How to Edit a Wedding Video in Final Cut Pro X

Craig Adams here from weddingfilmschool.com, and today I'm going to be doing a post-commentary on Gabby and Sanford's A Wedding Film.
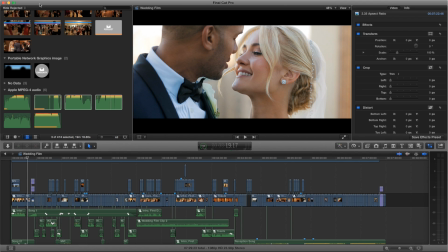(0:08)
So it's about a 7.5 minute film. It's Manhattan. It was an awesome venue, awesome couple, and a really fun day, so let's just go through it. Alright, so let's start at the beginning, of course.
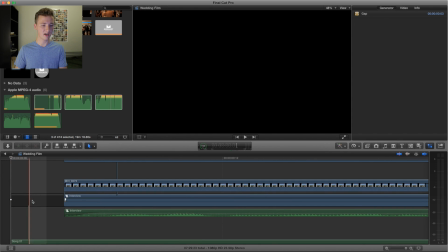(0:23)
So I always do this. I always put the tiny, was it like 3 frames? Yeah, 3 frames of slug just before, just so I can start the music,
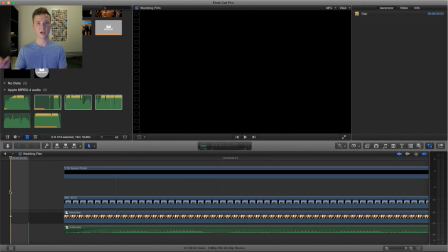(0:33)
and I don't know, I think it's better when it starts black and then punches into the film, so it's like,
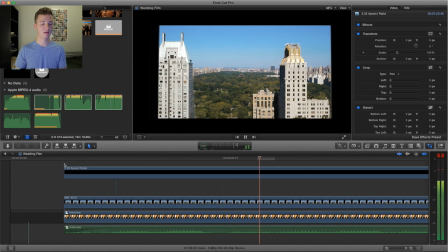(0:38)
we happen to be like instead of just starting, I kind of like we happen to be I don't know, for some reason I always do that.
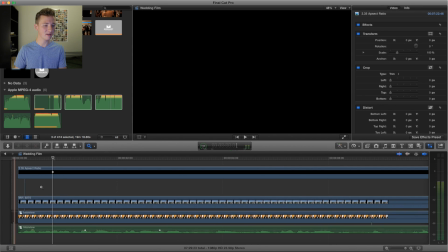(0:46)
Just a little thing that I do.
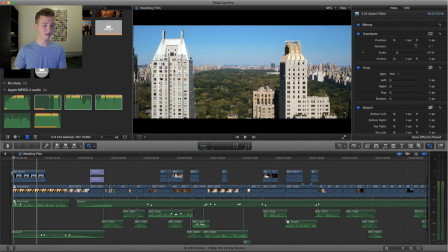(0:49)
Okay, so like always, I start off my film with a nice little piece of dialogue, little theme.
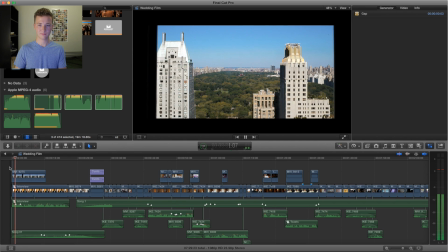(0:57) We happen to be leaving at the same time, and it's like I saw her on the street,
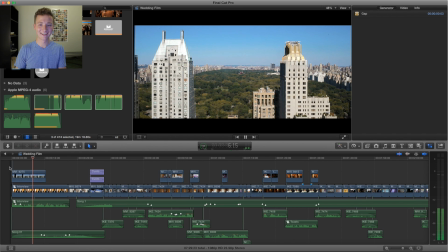(1:01) and so I walked over to her, and it's like I tried to get her cab, and we were waiting forever for a cab,
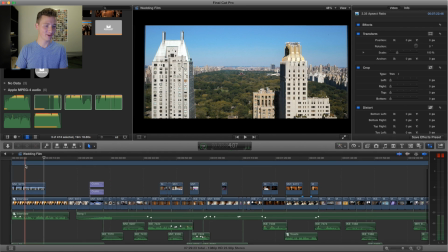(1:08)
and so I pull up the music and then just show this shot. This is my favorite shot. This is so dope.
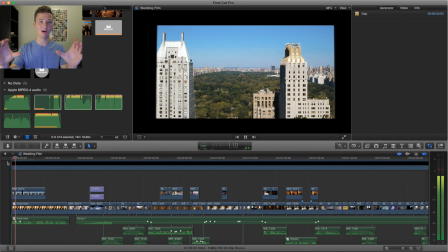(1:12)
It's just like, wah, the
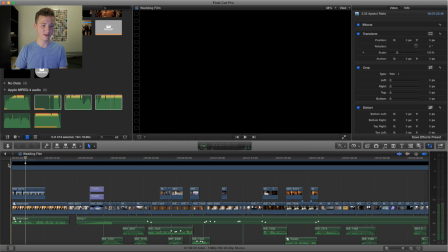(1:16)
slider pushing right through the window, pretty much, just to show that beautiful view.
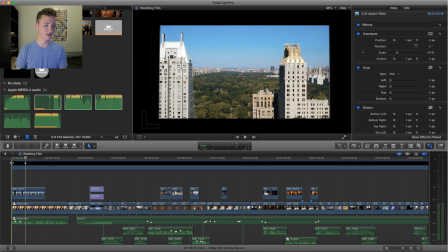(1:23)
It was dope. And then I shot interviews with them, so I just used this little bit.
We happened to be leaving at the same time, and it's like I saw her on the street, and let's see this slow fade up.
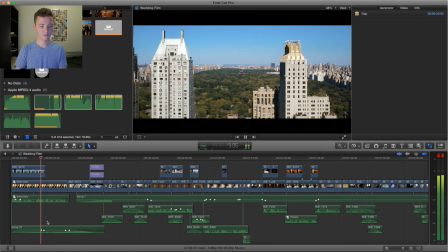(1:33) To her, and it's like I tried to get her cab, and we were waiting forever for a cab, and we just started talking, and I ended up getting her number,
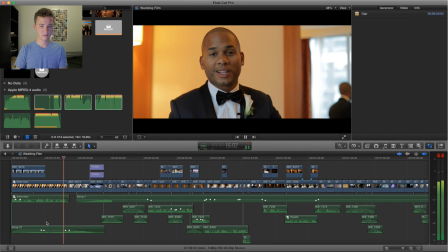(1:41) and it's obviously the best decision I ever made.
So I have a Countryman on him right there.
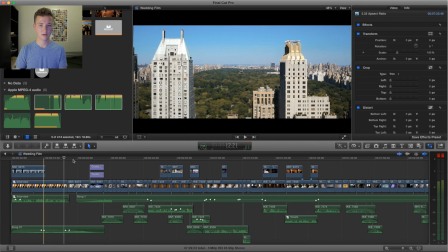(1:47)
The sound sounds a little muffled, but I like the shot. It's a great composition.
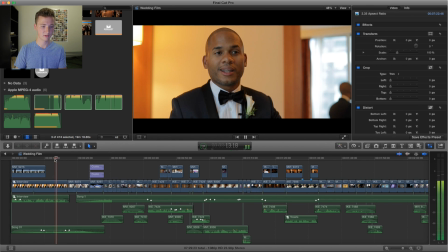(1:53)
I don't know about seeing him in the mirror, though. We'll see.
And it's obviously the best decision I ever made in my life.
Once again, I gotta show the bride and groom first.
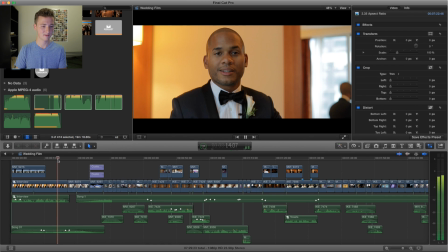(2:06)
Everyone needs to know who this film is about within the first 15 seconds.
It's obviously the best decision I ever made in my life.
Beauty shot. It's gorgeous.
It's obviously the best decision I ever made in my life.
Yep.
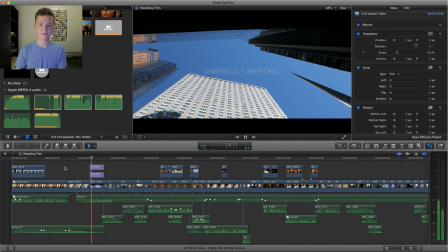(2:25)
I like that.
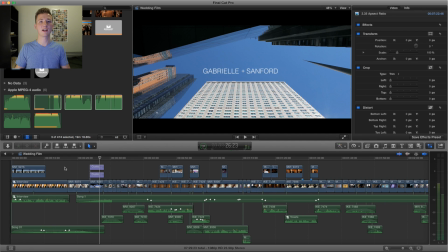(2:27)
And then I wanted to show off, it's like we're up high for those shots, overlooking Manhattan, so I wanted to show up.
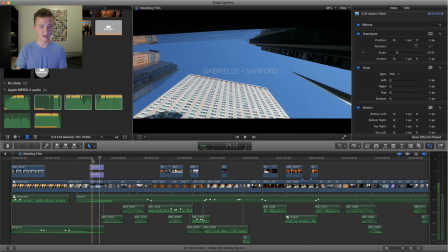(2:35)
So this was one of the first shots of the day that I got. I just keep it simple with their names.
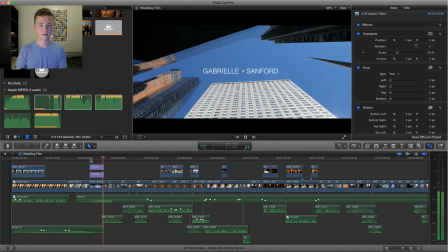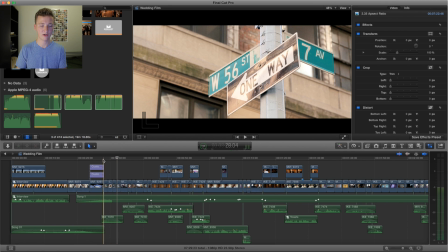(2:49)
So I had my second shooters kind of go around and get New York City stuff. So that's something you typically do whenever you're shooting a wedding in Manhattan. You take a good 10-20 minutes to just get New York City stuff, and that means street signs,
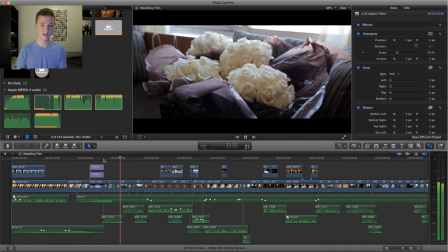(3:06)
traffic lights, yellow cabs. A lot of times people walking is usually a good thing, just a busy street, people crossing. Slider. Everyone always, I'm so getting over this, everyone always shoots these colors.
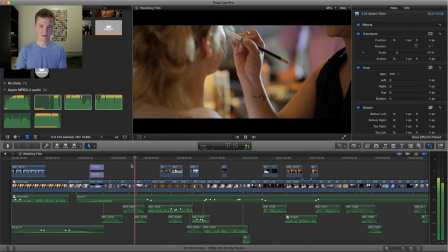(3:28)
It's getting old. I love the movement of this. It's on a monopod, but it feels like it's handheld.
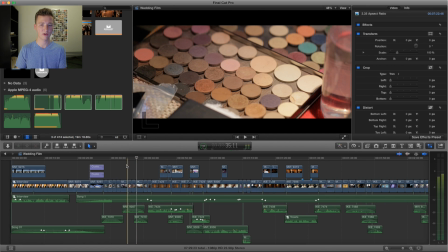(3:35)
I'm kind of getting to the point where I almost want to switch to do more handheld rig kind of stuff, especially in the morning. There's something about the prep and just the getting ready, which kind of dictate,
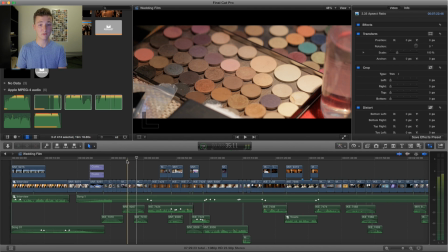(3:50)
I'm using my words weirdly, but it just feels right. I really like that movement.
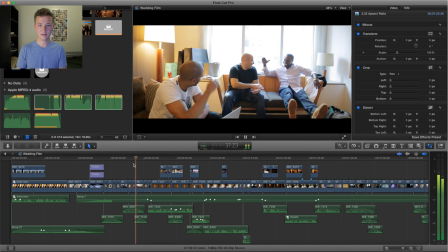(3:59)
I feel like this is overexposed a bit, right here, yeah. But I like the emotion.
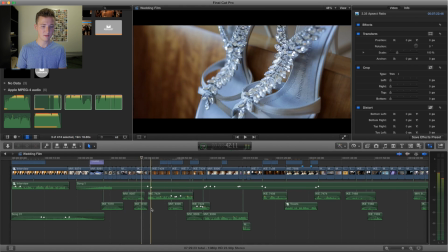(4:08)
And you'll notice all these crossfades, I'm keeping the energy up with this nat sound,
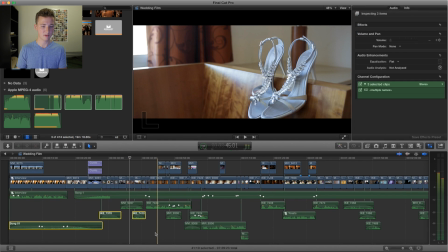(4:16)
and because imagine what this would sound like if I didn't have any of this.
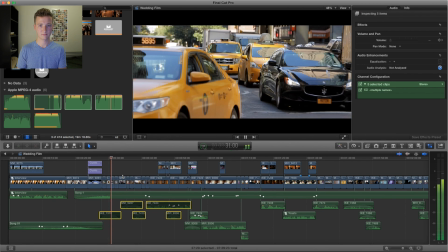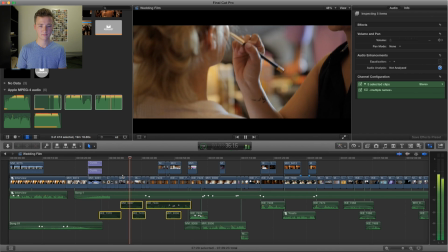It's boring. The natural sounds add so much to it.
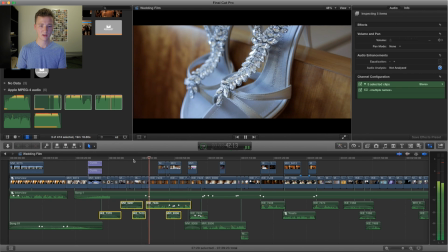(4:41)
And a whole nother layer.
I'm really excited to get back.
So this is what I do a lot, especially with sliders.
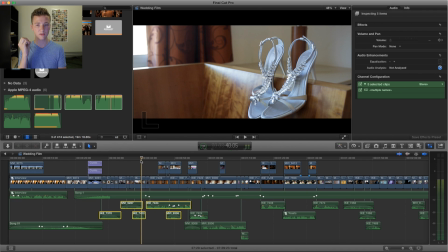(4:47)
Well, I do sliding shots and then also tripod whenever I'm doing details. And it's really quick, and it's usually a good way to go about things.
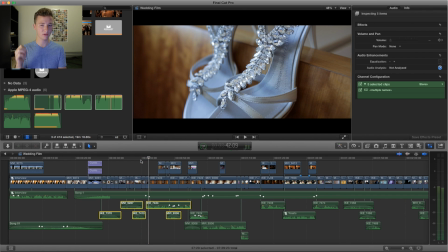(4:55) So you shoot a shot, I'm really excited.
And then you punch in. You move a little closer, or you just tighten the focal length if it's a zoom lens,
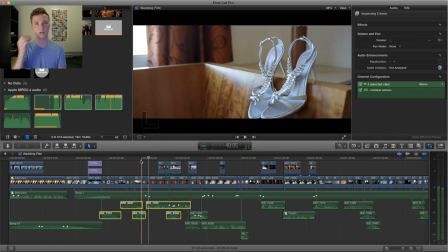(5:04)
just so you can get a punch in, and then just do the same movement so that it's a natural transition to the second angle.
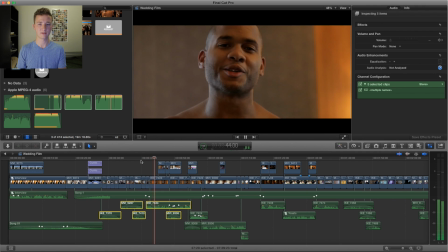(5:11) I'm really excited to get Gabby electric gift.
I like doing that.
So it's just like I'm just waiting for Craig to hit me.
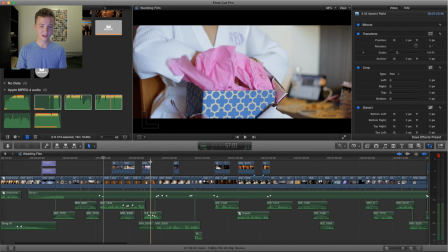(5:17)
So he was really into like talking to the camera and like doing more like TV style coverage,
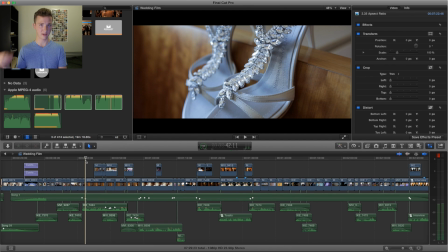(5:22)
which would have been, I would have loved to know that, because we could have like embraced that and attacked that on both sides,
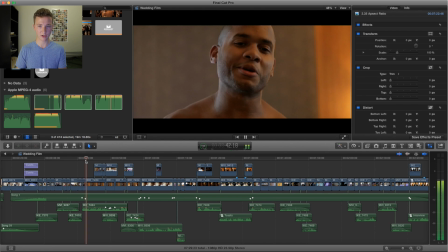(5:27)
like him and her, but it's okay. There's really good energy from him.
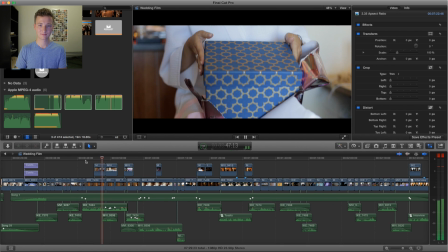(5:31) Waiting for Craig to hit me up just so I can grab some fun, go over there.
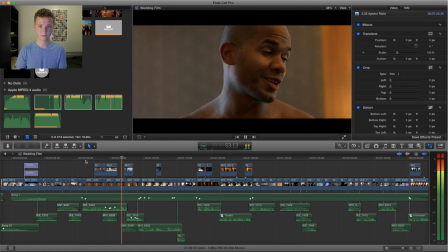(5:36)
So I was shooting bride stuff. My second was shooting groom. So I had to try to fix this audio.
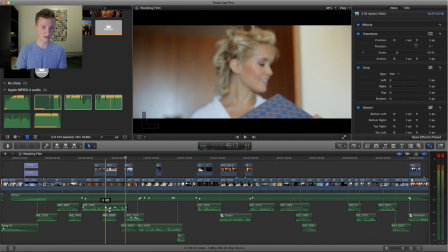(5:43)
It's up at 8 dB, and then I had to like do some keyframing.
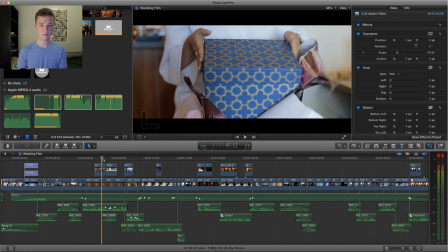(5:47)
I don't think he had a Rode VideoMic Pro on top, so that allows your audio to be more directional, which really helps when you're doing this morning prep stuff when people randomly start talking to the camera like this. So that's really the only time I use the VideoMic Pro.
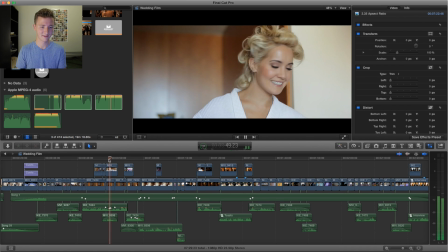(6:06)
So she was taking a while to get her hair done, but it was fine.
That's what I'm looking forward to.
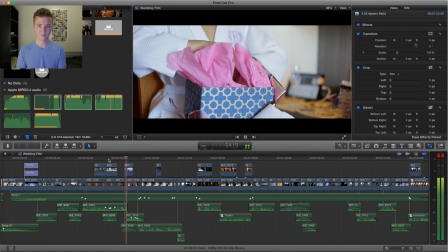(6:12)
I like the back and forth here.
One gift. Stay just Parallax with diamond bezel.
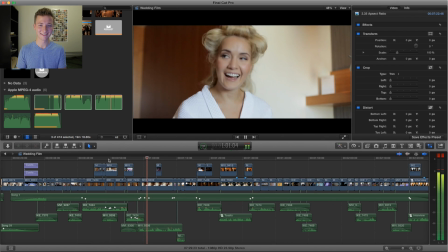(6:19) Oh my god. You got me a Rolex.
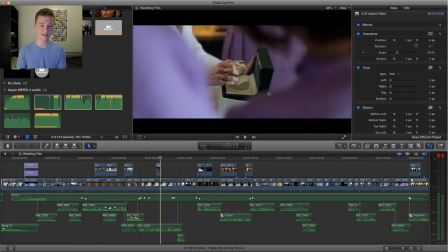(6:24) Wow.
I love that. And then this was, I shot this like a minute after this.
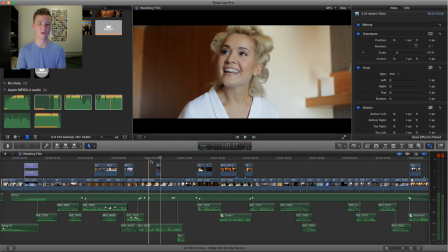(6:29)
It looks like I had a second person there getting the coverage, but Wow. that's why you always focus on the emotion, and then you focus on the faces and the stuff happening, and then you get the details, because you can always fake the inserts, the B-roll.
Wow.
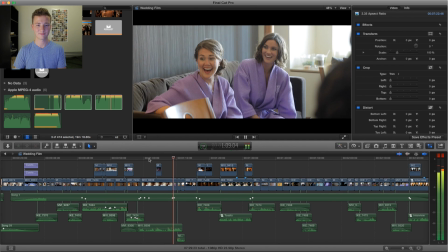(6:47)
Much easier to fake her holding a watch than her emotion. I'm always looking for those reaction shots.
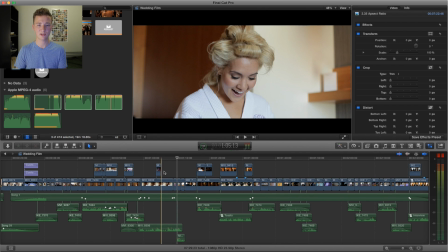(6:55)
Like imagine if I didn't have this shot, it would just be kind of boring, like one-sided.
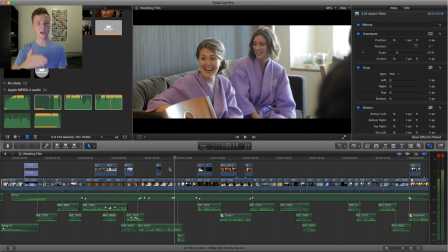(6:59)
It just adds so much more, having action, reaction, action, reaction, action, reaction in sets of threes.
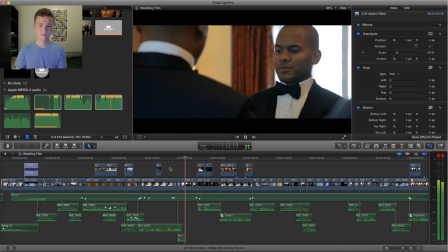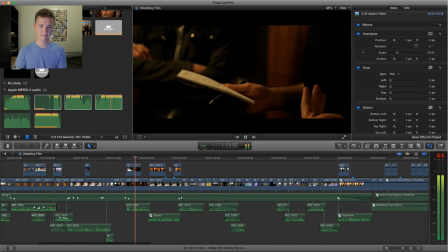(7:10) And then I met Gabby. And from the very first time I hung out with Gabby, it was pretty obvious, you know, how special she was. She was smart.
So I don't, once again with this audio, it's at 12 dB.
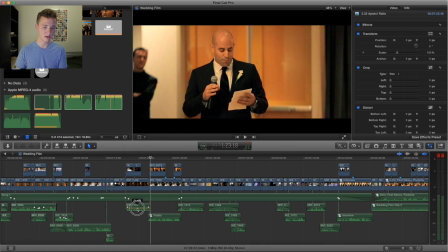(7:22)
So all the way, like, as the way that he recorded it with the camera.
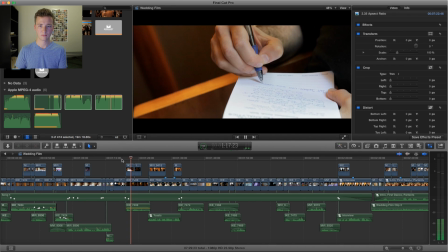(7:28) And then I met Gabby. From the very first time I hung out with Gabby.
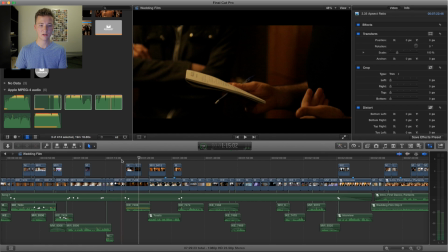(7:33)
Which is extremely low, considering how close he is right here.
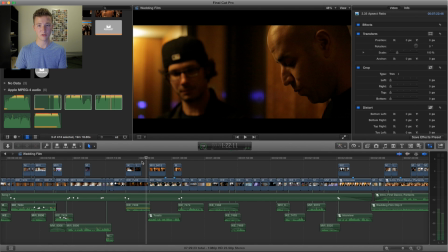(7:38)
That should have been very easy, you know, to capture that sound in a good level.
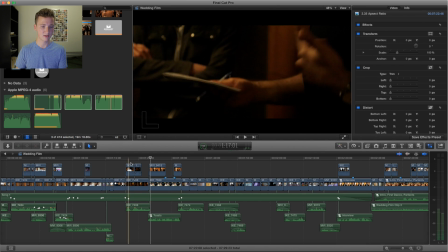(7:43)
But I think it was just camera settings or him just not having a VideoMic Pro.
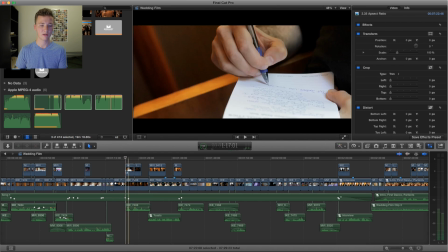(7:47)
But I had to really try to milk the audio levels there, and it sounds distorted.
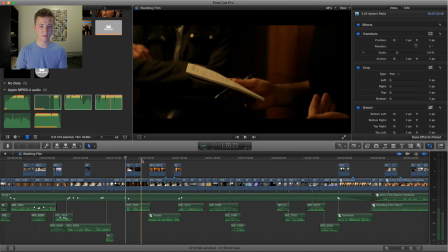(7:52)
But I had, you know, the good, tight close-up, and then I can work with this angle, especially if I have this detail close-up.
And then I met Gabby. And from the very first time I hung out with Gabby, it was pretty obvious, you know, how special she was.
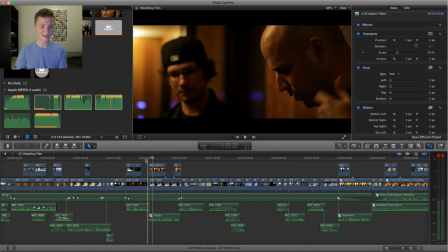(8:06) She was smart and pretty.
I love it when I can go from the practicing to the actual, you know, it's a little jarring to go straight,
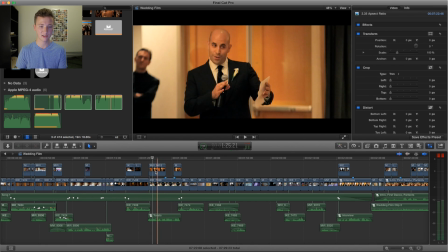(8:12)
you know, we're doing morning stuff chronologically, and then to jump right into the reception.